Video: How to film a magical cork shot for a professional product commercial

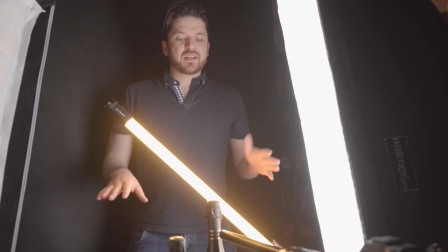3:58 So I first do the detail shots so that everything is clean and ready and then I go with the wide-angle shots because as I said it's better to repair
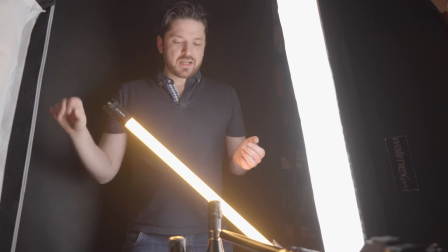4:07 wide-angle shot because the the dots the problems are tinier smaller than in the detail of course that's why you shoot details because
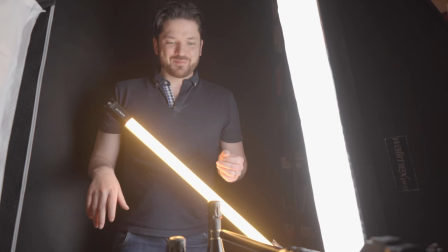4:16 it's not small tiny so
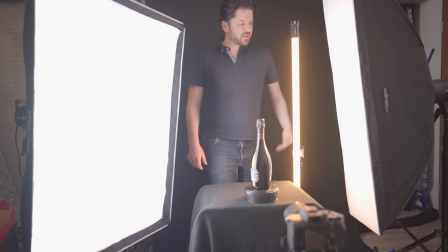4:20 this is our setup number two we got a strip light on the left and on the right and I got the C30
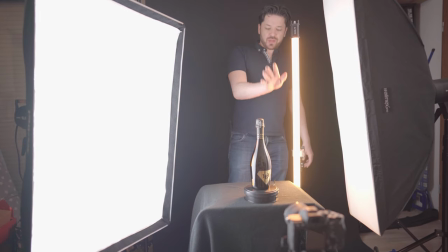4:26 front end light again to make a nice edge you can see it on
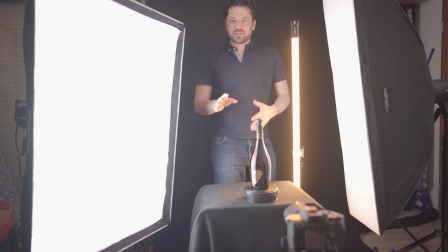4:31 the right side on the left side there's the the mirroring of the of the light and I got the first bottle on the turntable and I want to film it front because after what's in the edit I want to change it between the bottles so we're gonna take the
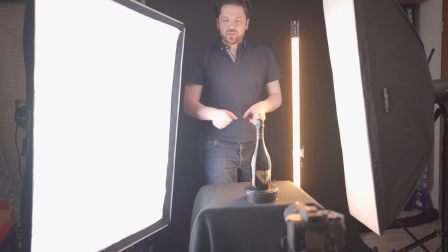4:51 first shot of this bottle turning then of the second bottle and then of the third bottle.
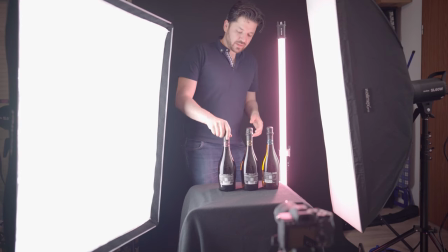5:01 That's it with the turning shot so far now I check
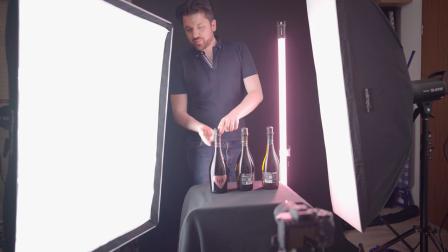5:05 the the bottles for the most beautiful on the front part and
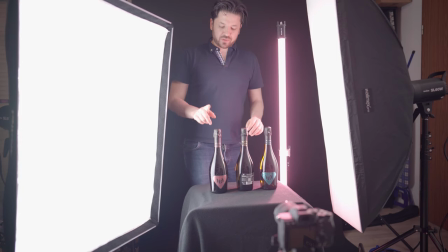5:10 it's important because on the storyboard I planned that we see them from the side and the cork is the word I just just googled so cork the cork is flying out and then they're coming animated bubbles out so
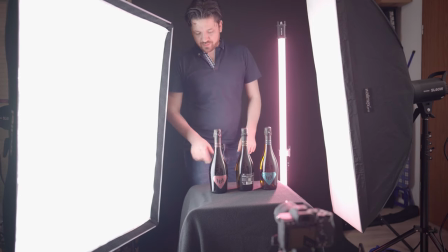5:27 these are the best on the heads so we take them and now I can open them and I hope hopefully nobody's blowing out directly into my face but you can laugh give me a like if it does
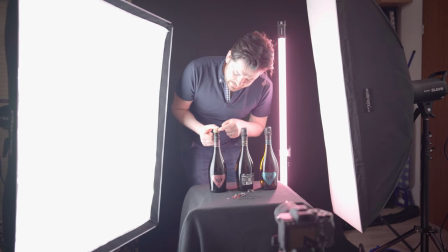5:43 We got it on the side, I already knew that, we got here XOXO so that's quite fun and on the
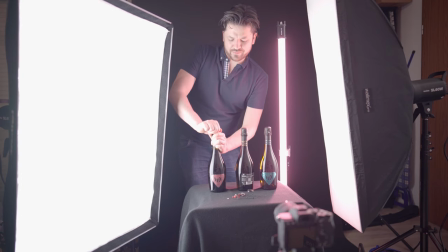5:50 top there's the YBY logo so that's great for our shot we planned. Stop stop stop!
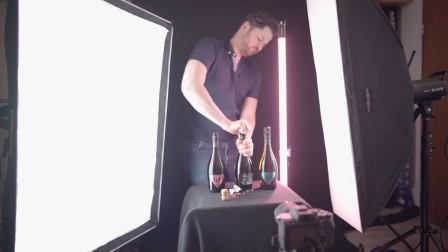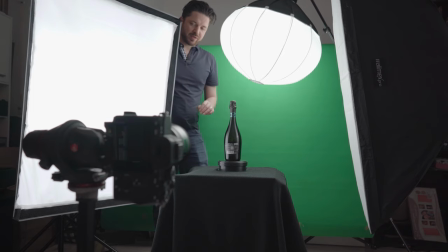6:05 So as you can see now we are on green screen background because we want these bottles to be separated for the opener shot and the finishing shot so we later separating them because we want the cock to pop open and we want to animate them free in the in the screen so that's
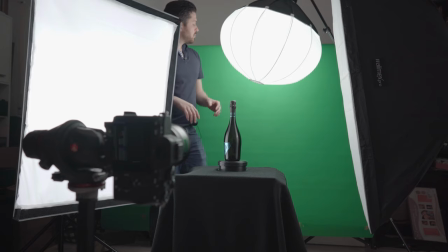6:22 why we need them separated it's a quite simple setup it's a green screen paper background and lantern from aperture two strip lights and that's basically it for the shot I'm filming vertically so I got more more of the bottle so I can zoom on closer.
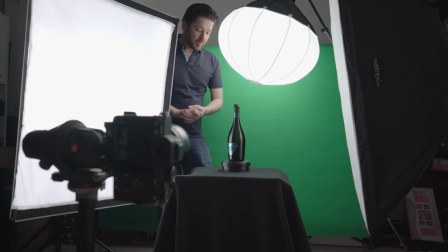6:45 Okay so now that we filmed the three bottles in front of the green we got the next ones and I don't want it to have a cork because we're gonna animate it in because it's blowing out and blowing
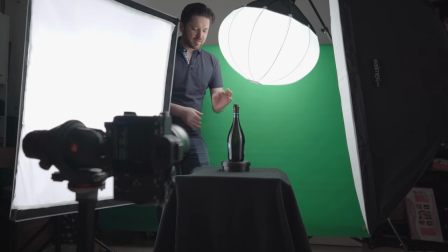7:00 them out by hand wouldn't make sense so it's animated that's why I got the bottle without the cork here and then we just shoot that.
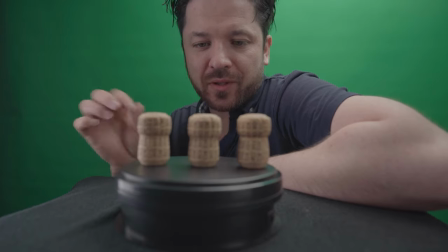7:11 So for the next shot we need the cork because we want to let the cork pop out.
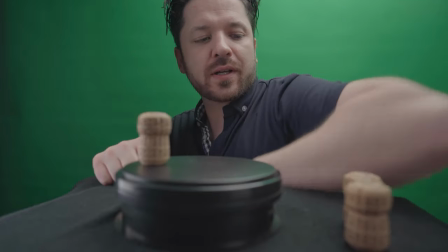7:17 So I checked all of those three corks from the bottles I opened and only this one is looking the best.
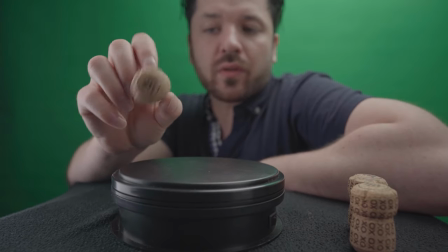7:24 He's got everything we want.
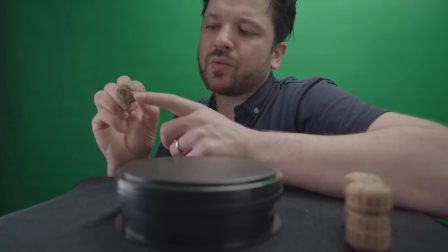7:26 We got a YBY and on the side we got the XOXO and it's not too too deep too deeply broken from the metal
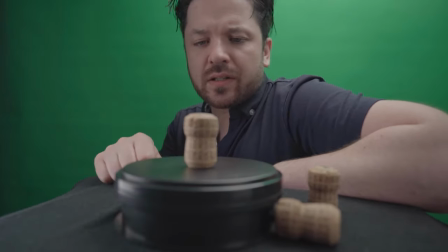7:34 so that's why I took this one and we basically need only three photos of it to do the animation but then there's coming the the most tricky shot I'm quite confident
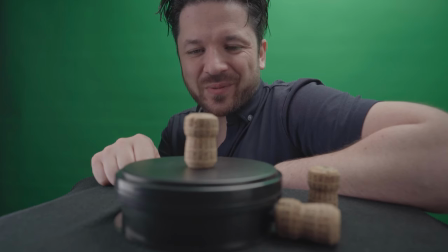7:50 we'll get it but it will be a tough one so that's the one we will need use for this one too then.
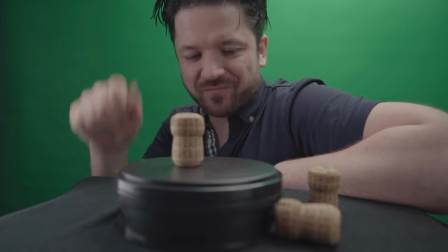7:57 So I'm taking the photos.
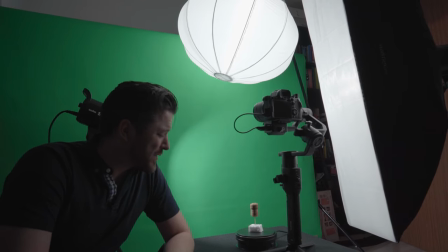8:03 Okay so this is the most intense shot.
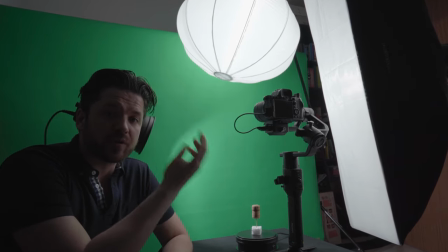8:06 I want the cork to be seen from the top and then it pops out and then
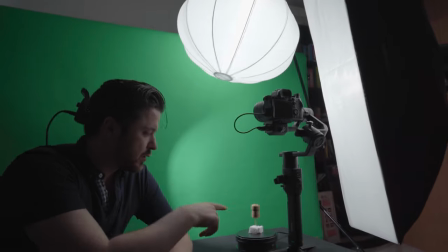8:13 we fly with the camera around the cork so we can see the XO and XO on the side. I'm sure most of you know that it's not always working out as you wanted it to be so at this point it was quite difficult to get the cork as I wanted it to be with the with a Steadicam because there are too many components that can go wrong so I took a step back rethought the situation and took the good old drilling machine and with that result I was able to work so have a look what I
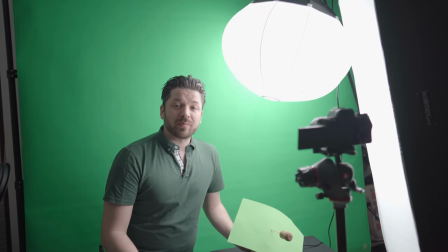8:47 changed we're gonna start I'm gonna film at full intra 120 frames per second because I want to have a lot of range to play with in the later on for the transition and play with the speed and ramping so that's why we're filming on this high frame rate
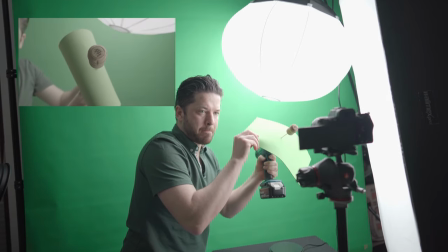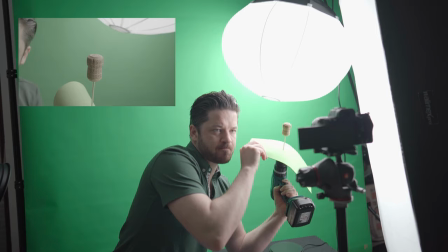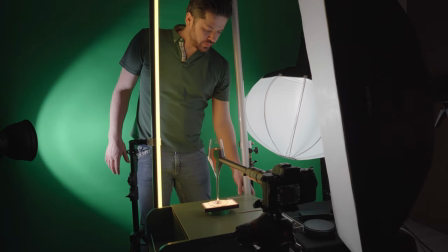9:18 okay so what we got here is a setup with the 230 C lights to give a little bit
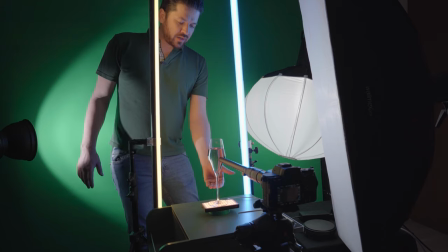9:28 of drama a little bit of disco feeling and a light underneath so let's get it little little touch from the
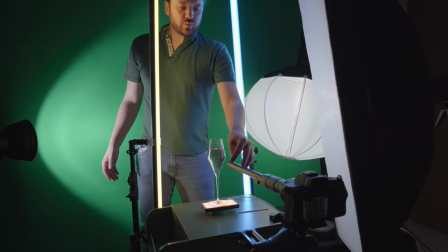9:35 bottom and we use the lova to slide away from it and then in the
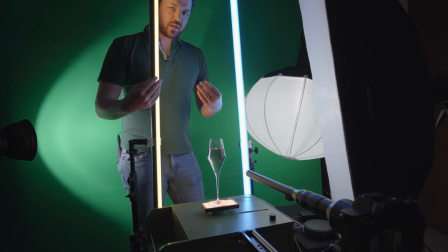9:42 animation I'm gonna animate it out and the bottles come in so it gets a circle we stay on green on the back so I can separate it from the background and
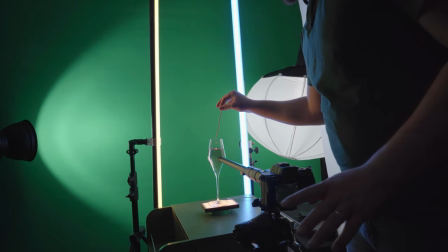9:52 yeah that's basically just filming all intro again first taking a shot of of the the bubbles flying around in the in the
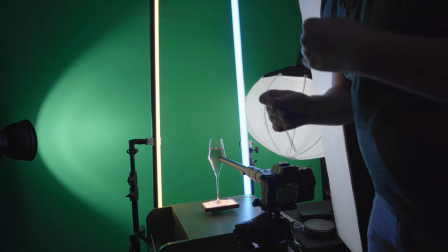10:01 glass and And then I'm gonna do one shot with the slide and then I can in post combine them.
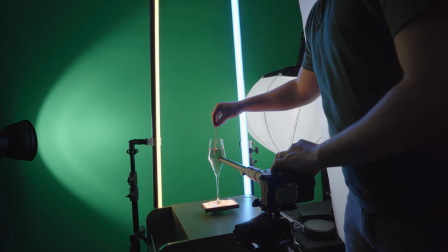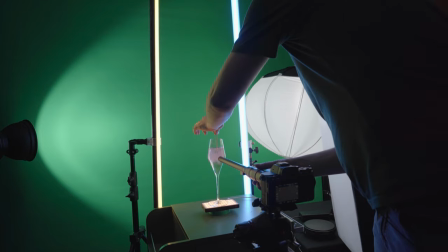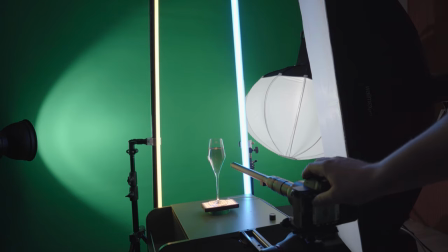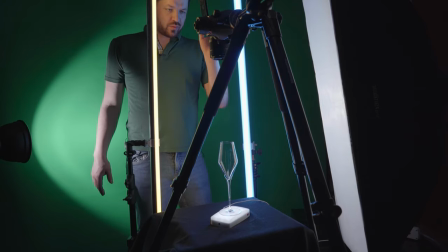10:23 We now arrived at the last two shots. I basically want to shoot from top to down how I pour something into the glass.
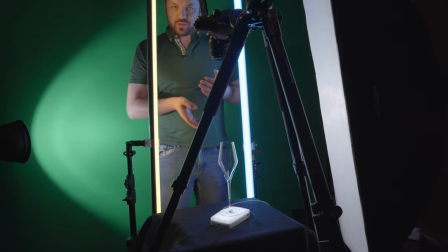10:32 And then I'm gonna make a zoom transition in the edit. And after this we're putting in the probe lens and pour something over it. as if we got the zoom and at the moment when it's dipping in.
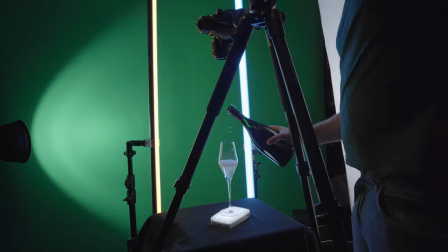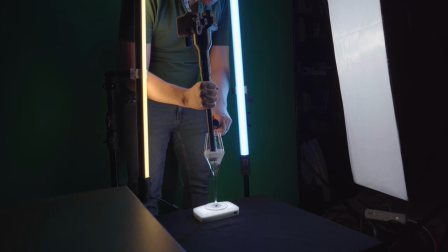Thank you very much for watching this behind the scenes of the filming part of the spot and I will soon produce the behind the scenes of the editing part because as all of my projects this also got a huge animation part with it. So I hope to see you then and if you have not I'd love again if you subscribe or leave a like and you can watch another video right here. I don't know what it is maybe it's not produced yet but some days something will be here. So thank you very much and see you next time!
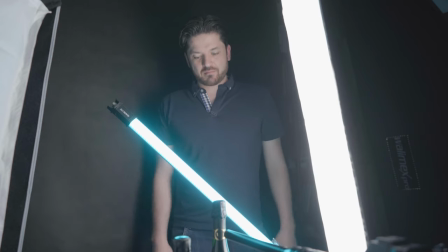11:35 okay so this was we... okay